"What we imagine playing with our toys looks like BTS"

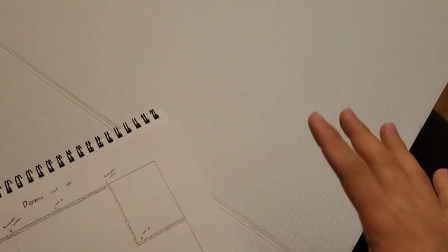0s
Okay, so here's some behind the scenes for the next video, which is going to be a Spider-Man video.
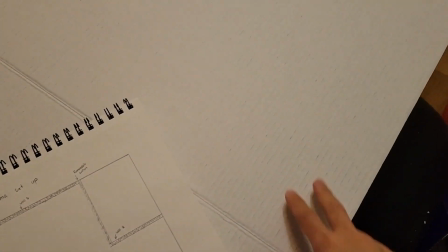6s
This is just the setup stage right now. This right here is just a presentation board that you can get from Dollar Tree.
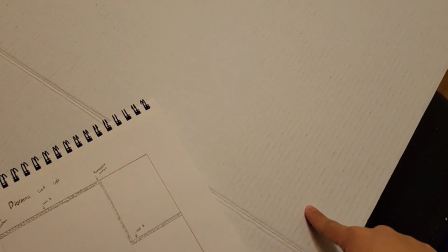12s
I'm using as a base for the next diorama.
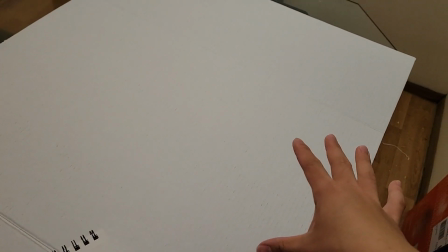16s
So I have it just laid out flat, and this will be the entire, like, what is it, with the base and all that stuff.
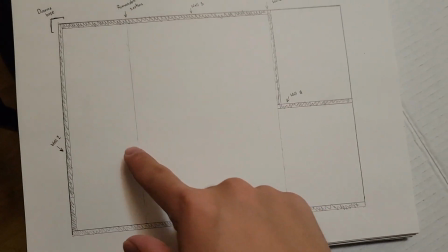22s
So here I have a sketch. This right here is just kind of the setup of how it's going to look like.
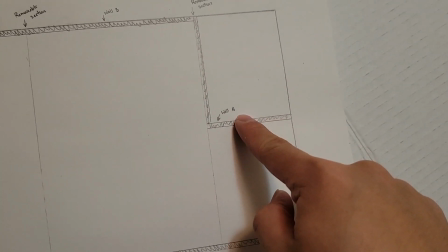27s
So you see these are like, these colored in areas are like walls. So we got like wall 3, wall 4.
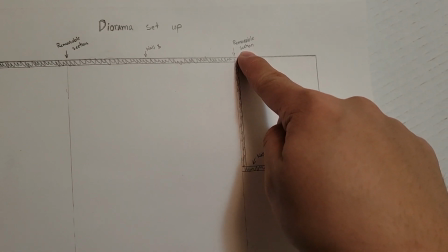32s
And if you look here, removable sections, these are the lines right there,
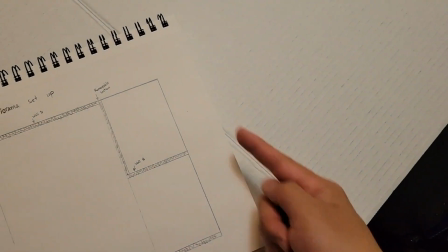36s
which are the lines right here on the board, which I'm going to cut and then make it so that it's removable outwards like this,
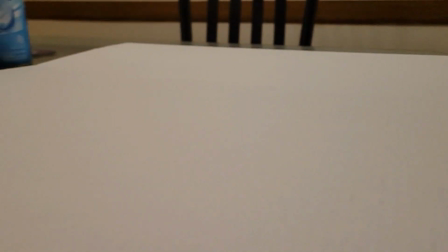43s
so that I can get into the set like that and film better, because there's going to be walls surrounding everywhere.
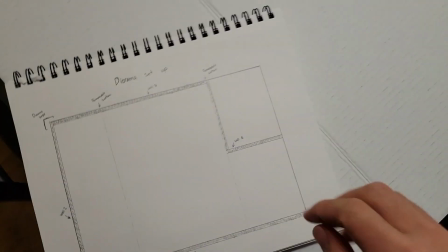50s
You can see walls surrounding everywhere, so I want to make it removable to make it easier for me to film.
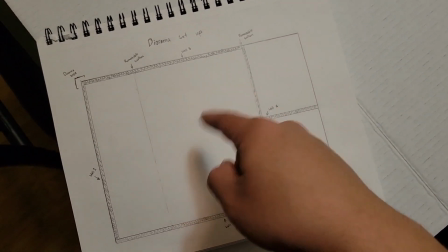55s
But yeah, that's how I kind of have it so far. Just an alleyway, like a box alleyway, goes in like that.
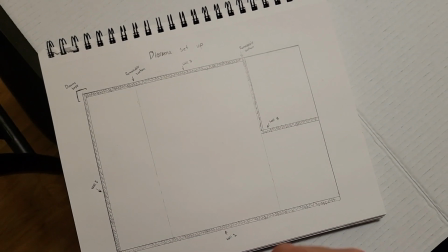61s
It's a dead end. And yeah, once I get more done, I'll update you guys.
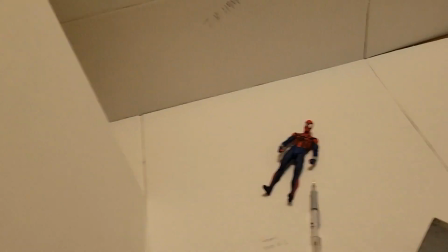66s
Okay, more behind the scenes. So what I've gotten so far is all of the walls cut out.
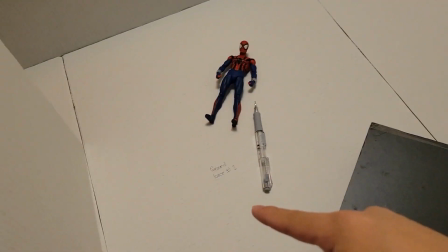73s
So you see wall 1, wall 2, ground, and then this wall 4 over here.
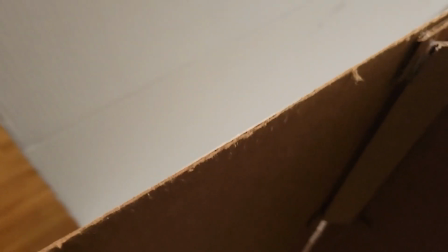79s
Yeah, it's the corner edge wall that it's kind of like the alleyway scene right here.
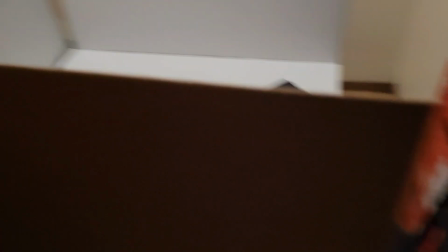85s
So that's what I got in. I got the other wall sitting on my couch.
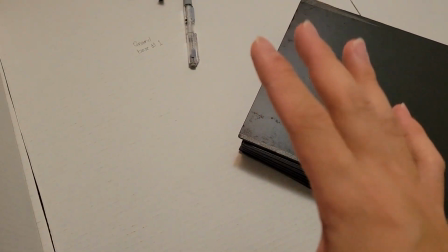88s
That's supposed to be over here, but this mainly this one's going to be gone, just so that I can get in and animate in the set.
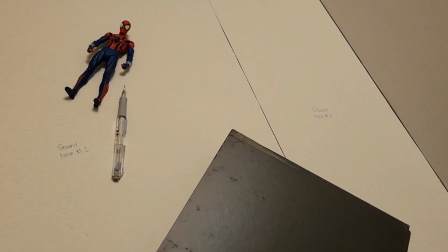95s
All these will be removable, just to make it easier for me to animate. So I'm going to come up with some kind of idea where I have it just kind of just standing still like this.
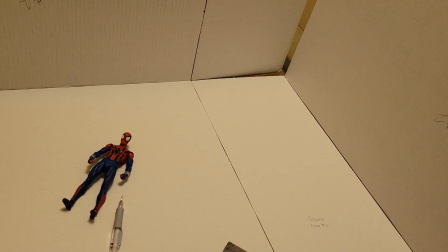103s
Or maybe I'll connect them all. I'm not too sure just yet. Something like that.
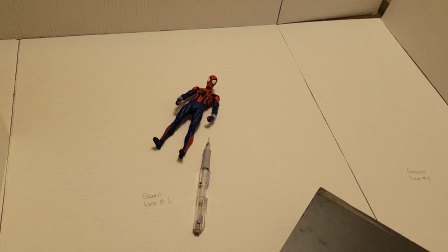108s
So I just got most of the base in. And then from here, I'm going to be using these foam sheets right here.
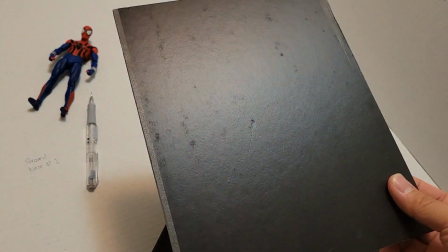117s
Got it off Amazon. It's 30 sheets. They're 8 inches by 10 inches.
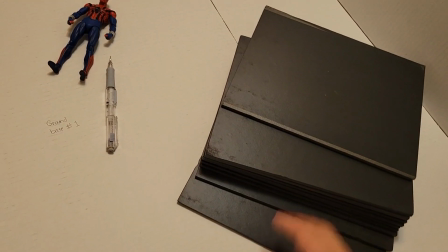122s
So they're just some foam sheets and all that. So this is what I'm going to use to cover the walls with, so I can get the details in.
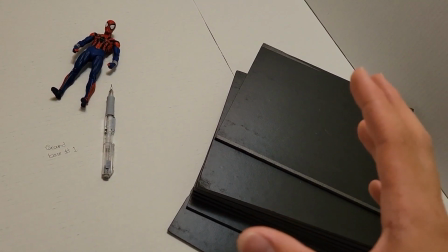129s
And that's basically about it. I'm also going to be buying a bunch of 1/12 scale diorama things, like
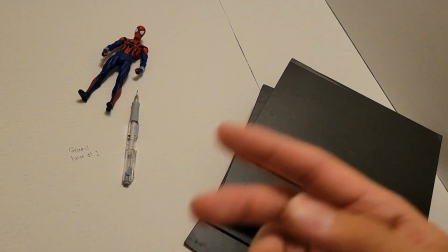137s
dumpster, garbage cans, stuff like that. I also have a couple of pallets.
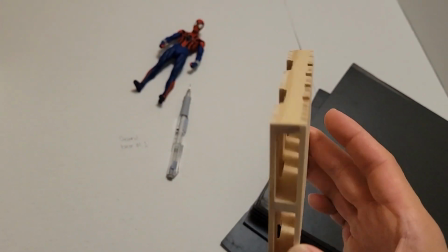144s
So just from Dollar Tree pallets. They look accurate enough, so that's why I got these.
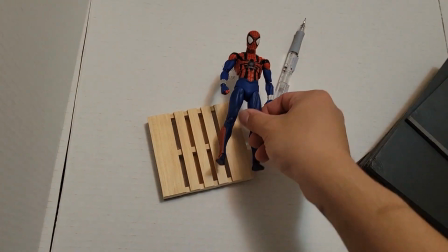150s
And these will be scattered in the set somewhere. See? Pretty in scale. So yeah, that's all I've gotten so far, and I'll come back once I get more.
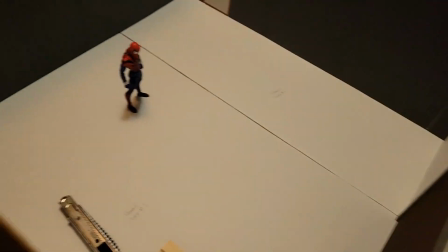159s
Alrighty, so I think I finished all the decorations for the dio.
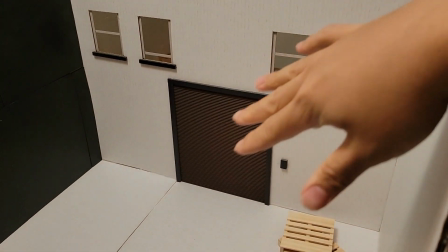165s
I think it looks pretty good. So kind of like a little garage area and some windows up there.
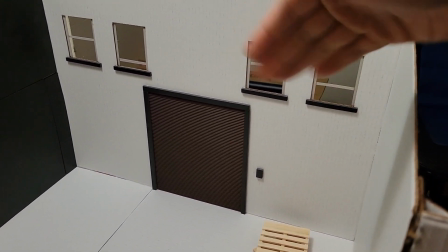171s
I'm gonna put like a white piece of paper in the back just to make it look like a tinted window.
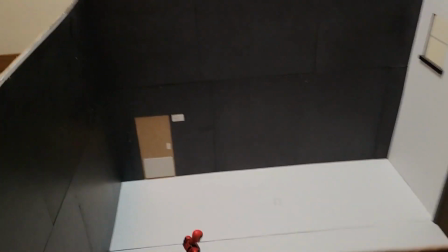176s
I don't know. And then we got some foam boards all over the walls here.
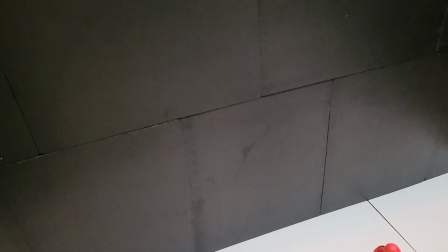181s
There's a bit of like some wrinklish crackage to give it just a bit more texture on one of the walls. There's a little door exit, as you can see.
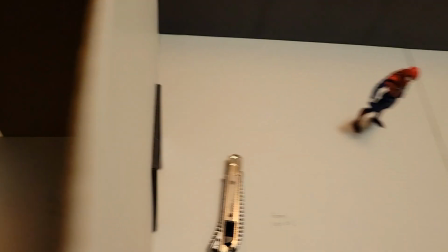189s
This side has a door as well, and if you look, there's a little mark there. That's for this, a 3D printed AC unit.
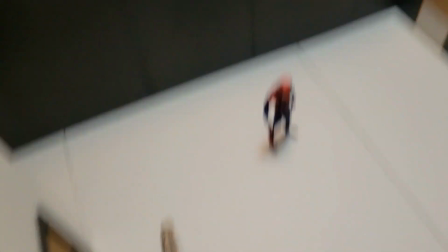197s
Inside looks really bad, but you're not gonna really see that once it's in the set.
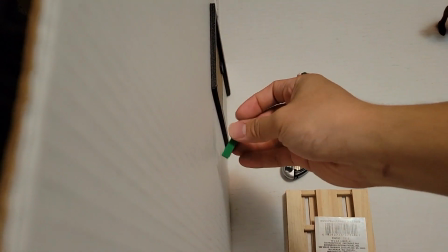202s
Oh, I just snapped off a piece. I'll super glue it back on. But yeah, it's a piece sitting right around there.
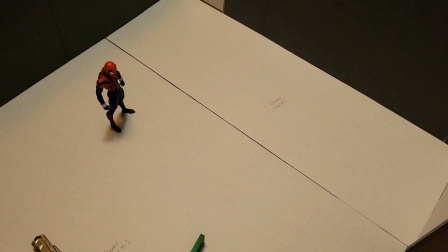208s
I also have a bunch more props coming in. I ordered a dumpster and 3 garbage cans.
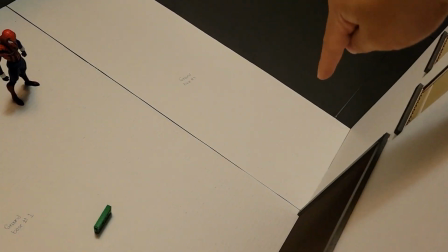215s
So dumpster will probably be on that side or this side. Most likely that side, and then just a few garbage cans next to it, and we'll be ready for paint.
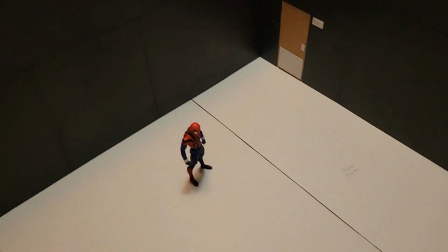224s
I don't want to spend too much time on the set because I'll be tearing it up and stuff to make the stop motion look more cool, more realistic.
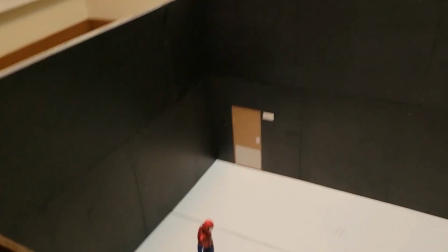231s
But yeah, so I've gotten so far. Let's get a nice angle shot here.
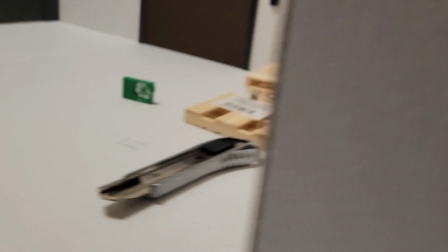237s
Yeah, little alleyway set. Let's get in there. Oh yeah, oh yeah.
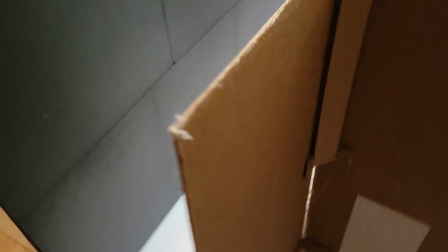242s
It was good. I'm not too sure what I'll do about this empty space here.